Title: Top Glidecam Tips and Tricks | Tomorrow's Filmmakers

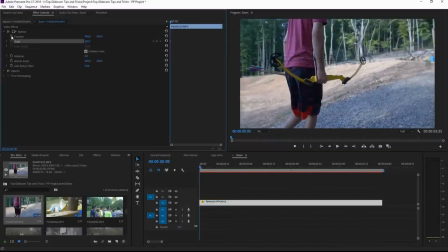[3:56]
So if you're focusing on a subject, simply take your footage and keyframe it to scale up maybe 10 to 15% over the course of the shot And be sure to zoom into the subject that you are focusing on and this will give you a really cool panning and zooming effect You don't
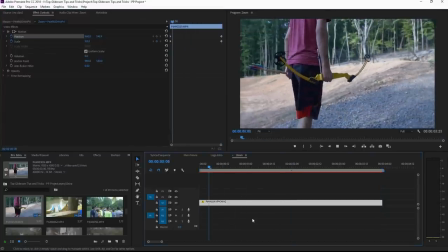[4:12]
have to do this with every single shot But I have found that it really boosts the production quality and makes it look so much better and tip number four is to move in the same direction.
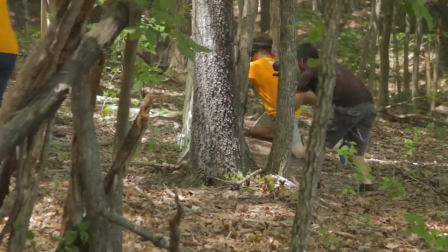[4:22]
Now this is something that you don't usually think about whenever you're filming on set or doing some run-and-gun shooting,
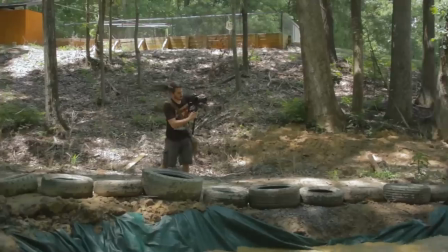[4:28]
but if you don't do this, it's going to look very strange in the edit and it's gonna take your audience out of the moment.
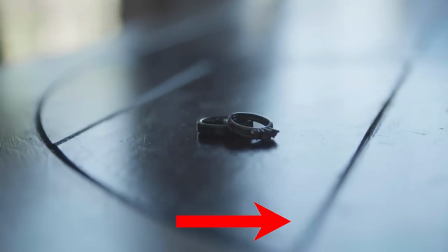[4:35]
For example, if you are moving left to right for a few shots, they blend together nicely because they're all moving in the same direction and it just flows really well.
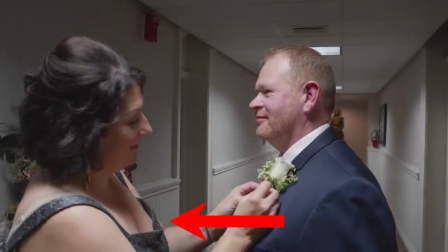[4:43]
But if you just throw a random shot moving the opposite direction, it's like, whoa, what was that?
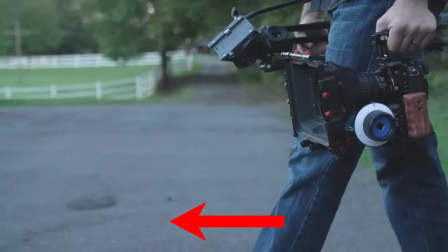[4:47]
You basically smacked a brick wall and turned around and walked the other way. So whenever you're filming, be sure to stay consistent with the moves from left to right, left to right. It's the same way with a slider. It's the same way with anything really. Now do you always have to move from one direction to another?
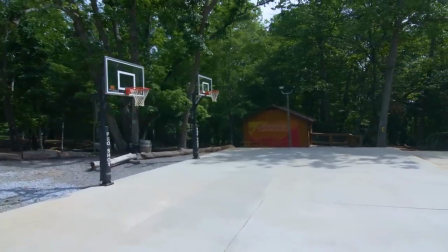[5:03]
No, you can switch things up if you want to and move the other direction, but in the editing, make sure that those clips are not right next to each other.
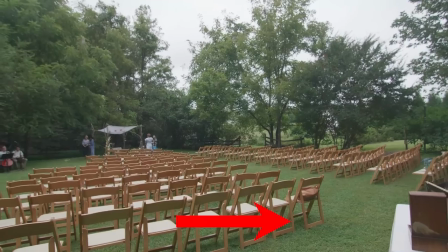[5:11]
Have some sort of break in between them like these two shots left to right left to right looks great then we have a shot of pushing
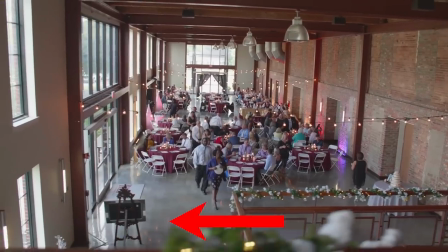[5:19]
forward looks great and then we have a shot from right to left so we've taken that shot in the middle of moving forward and broken up the two shots from left to right and right to left and now it flows very well if we were to take out that middle shot and just
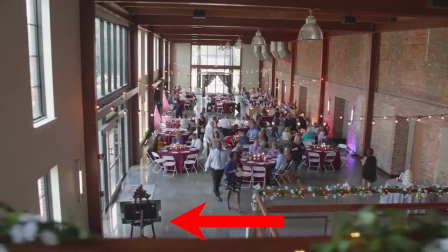[5:33]
had left to right and then right to left it would seem very sudden and the audience would be like whoa and it just wouldn't flow very well and it would look really amateur and really bad.
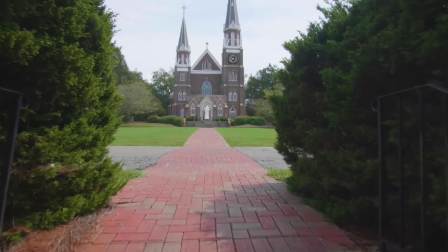[5:42]
So stay consistent with which direction you are moving and if you do move the opposite direction, do not put those clips together. Have something in between them to break up the pace. And tip number five is faster movements are always smoother. And what I mean by that is I have had many times where I've tried to make a very slow crawl with a
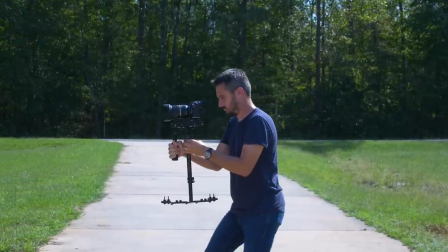[6:04]
glide cam where the glide cam is barely moving whatsoever and you are slowly walking forward. And I have found whenever you are moving that slow,
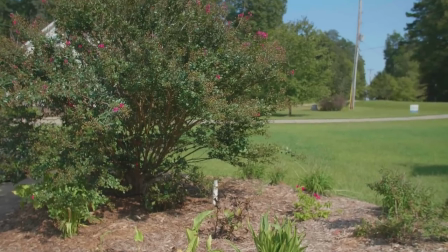[6:14]
it's very obvious to notice any sort of shaking or moving because the camera is barely moving forward at all.
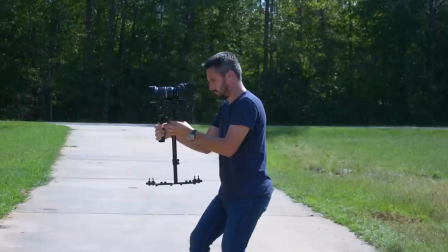[6:22]
But if you walk just a little bit faster, those movements are not nearly as noticeable. So if I'm going to be doing a very, very slow crawl, I will usually shoot it in slow motion,
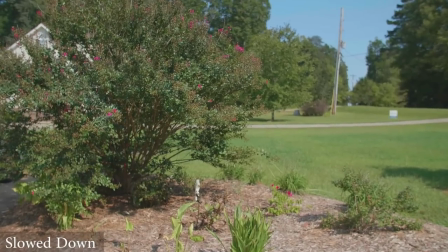[6:34]
walk a little bit faster and then slow it down to the speed that I'd like because again if you walk
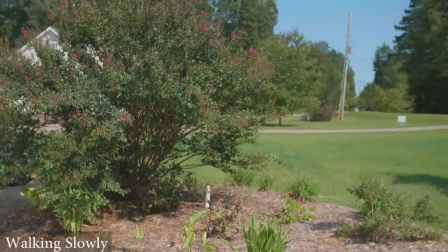[6:40]
super super slowly and barely moving at all any movement whatsoever is going to
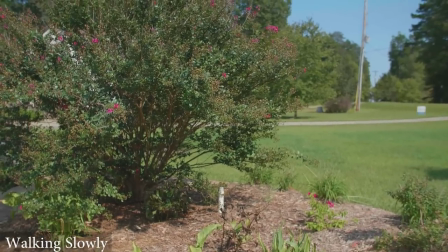[6:48]
be very noticeable but if you walk just a little bit faster and slow it down all of that movement is taken away
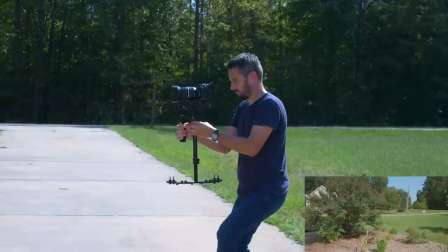[6:55]
so if you're gonna be moving very slowly I would suggest walking a little bit faster than you normally would and then slowing it down. And tip number six, zooming in with your lens.
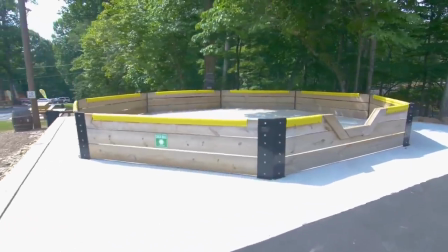[7:07]
We don't want to have every single shot as a completely wide angle lens where it's just looking at everything because that will get very monotonous and look exactly the same.
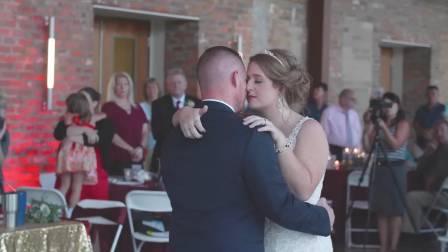[7:14]
We want to be able to get close-ups of people on a glide cam or medium close-ups or zooming in and zooming out.
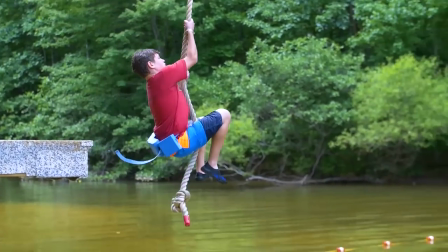[7:20]
And the only way we can do that is to either change our lens or change our focal length.
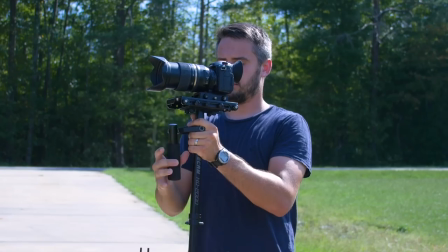[7:26]
And as a lot of you guys know, if you change focal lengths on a lens, it will throw the glide cam off balance. But there is one trick with doing that that I have learned over the years that is so amazing and I use it all the time.
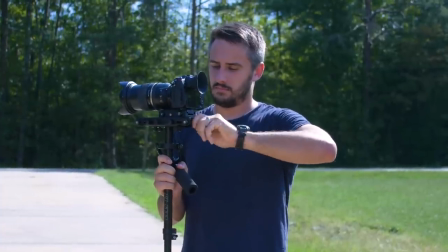[7:40]
And that is to practice how many turns it takes on your glide cam to offset the zoom. So if I have my 24 to 70 millimeter on my camera and the glide cam is balanced perfectly at 24 millimeters,
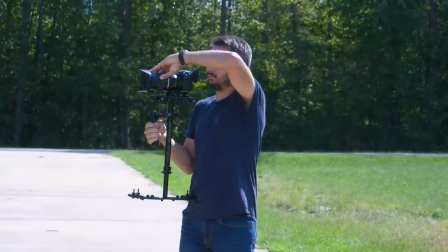[7:52]
whenever I zoom into 70, it makes it front heavy and it leans forward. Well, I have practiced with this so much that I have learned that around 13 turns will make it balanced perfectly at 70 millimeters.
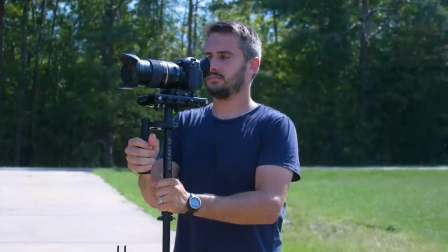[8:05]
So if I take the glide cam and turn the back about 13 times, it is now balanced at 70 millimeters. So whenever I'm filming weddings and whenever I'm run and gun shooting and I want to zoom into something and get a different glide cam shot, I don't want to have to take another lens on it and then have to balance the whole thing and do the drop test.
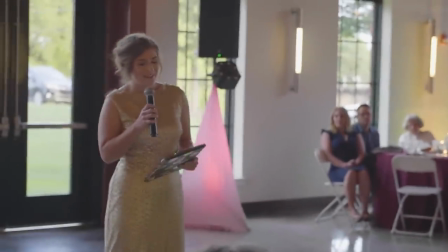[8:24]
All I have to do, zoom into 70, twist the glide cam 13 times, and then boom, I'm ready to go perfectly balanced at 70 millimeters. So if you're going to go on a shoot, practice how many turns it takes to balance it properly whenever you zoom in to certain focal distances.
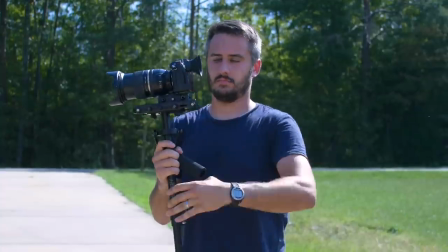[8:40]
If you're going to be zooming from 24 to 70, how many turns does it take whenever you zoom into 70 to get it perfectly balanced? And then all you have to do is remember that whenever you're on set. And tip number seven, never walk sideways.
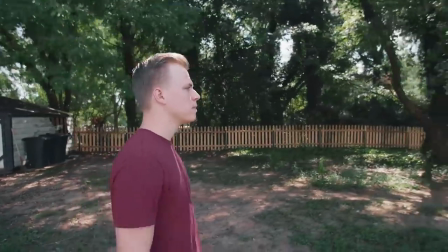[8:54]
So if you're tracking a subject or moving from left to right with your stabilizer,
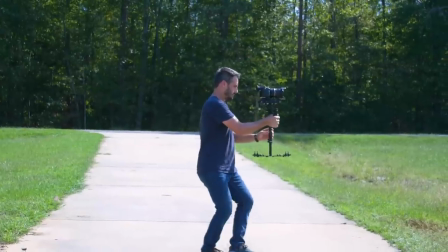[8:58]
what you don't want to do is face your subject and then walk sideways. This is going to make your glide cam very jerky, very jittery, and not be smooth at all.
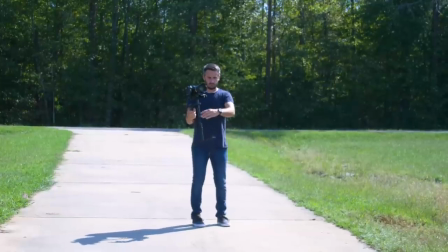[9:08]
What you want to do is always walk in a straight line.
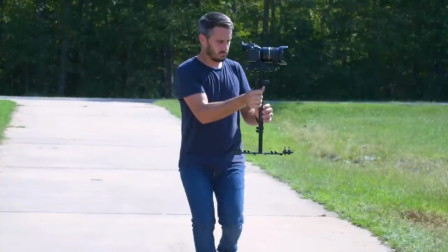[9:11]
So if you're going to be walking from left to right, walk forward and turn your camera towards your subject.
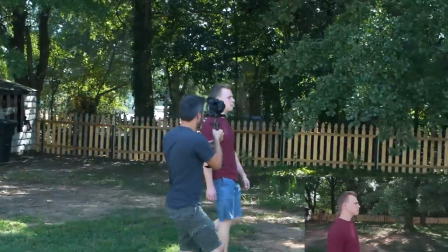[9:18]
You always want to be walking in a forward direction because this will give the
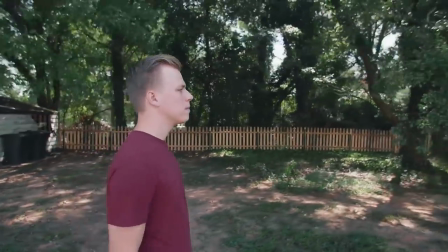[9:22]
most absorption in your legs and be able to get the smoothest shot possible. So never try to walk sideways. You're going to trip over your feet. It's not going to be smooth. Walk forward and turn your camera in the direction that you want it to go, and that will give you the best looking shots. And last but not least, my final tip, and it's actually probably one of the most important, and that is to practice. I've been using film equipment for so long and I have been using stabilizers for years and I always go as far as to say that stabilizers are one of the most difficult
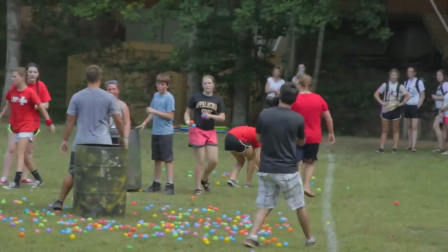[9:54]
things to learn because they are one of the pieces of film equipment that actually require hours and hours of practice to
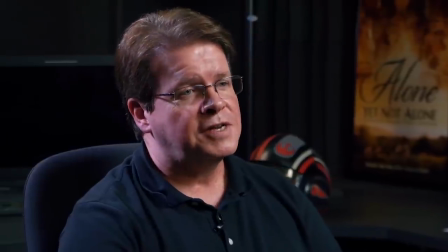[10:03]
get it to look right because you buy a slider you stick your camera on the slider it looks great a dolly a tripod even a gimbal I mean they all look really good right out of the package but this piece of film equipment literally takes practice to be able to get it to look right. So if you're trying all these different shots and it's just not looking good and just always has sway in it or all these different types of things, you have to keep practicing if you want it to look good. So don't stop practicing with this. Take all of these tips that I've shared with you guys.
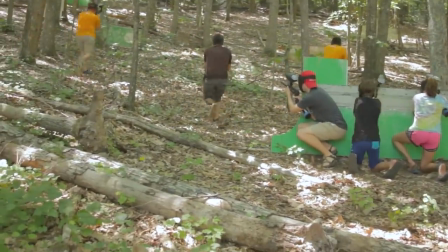[10:35]
Go out on the field and try these things over and over again until you get it perfect and until you are confident in your stabilizer. So hope this has really helped you guys out and that you've enjoyed it and learned a lot. Definitely grab your stabilizer, go practice with it.
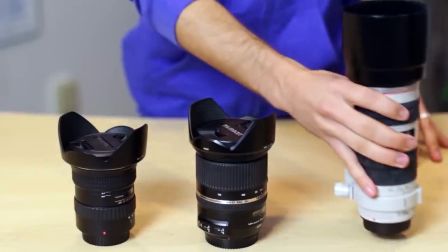[10:50]
And if you want to know more about filmmaking and videos like this, check out tomorrowsfilmmakers.com.
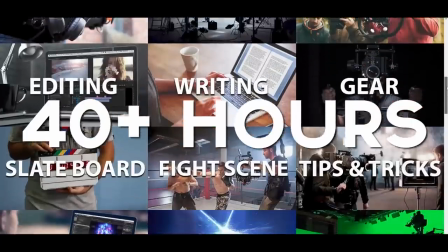[10:55]
We have over 40 hours of content and new episodes coming out every single week that you do not want to miss.
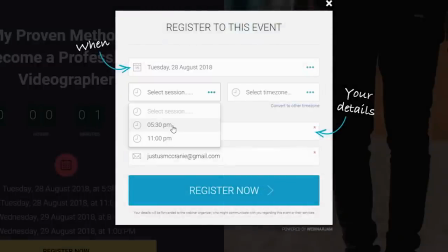[11:03]
Also be sure to check out our completely free one hour webinar in the notes below on my proven method to become a professional videographer.
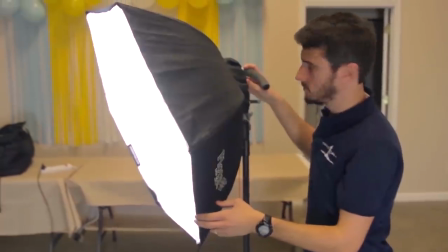[11:11]
It is a jam-packed one-hour webinar that you do not want to miss. So again, I hope that you guys have learned a lot. Keep filming, and God bless.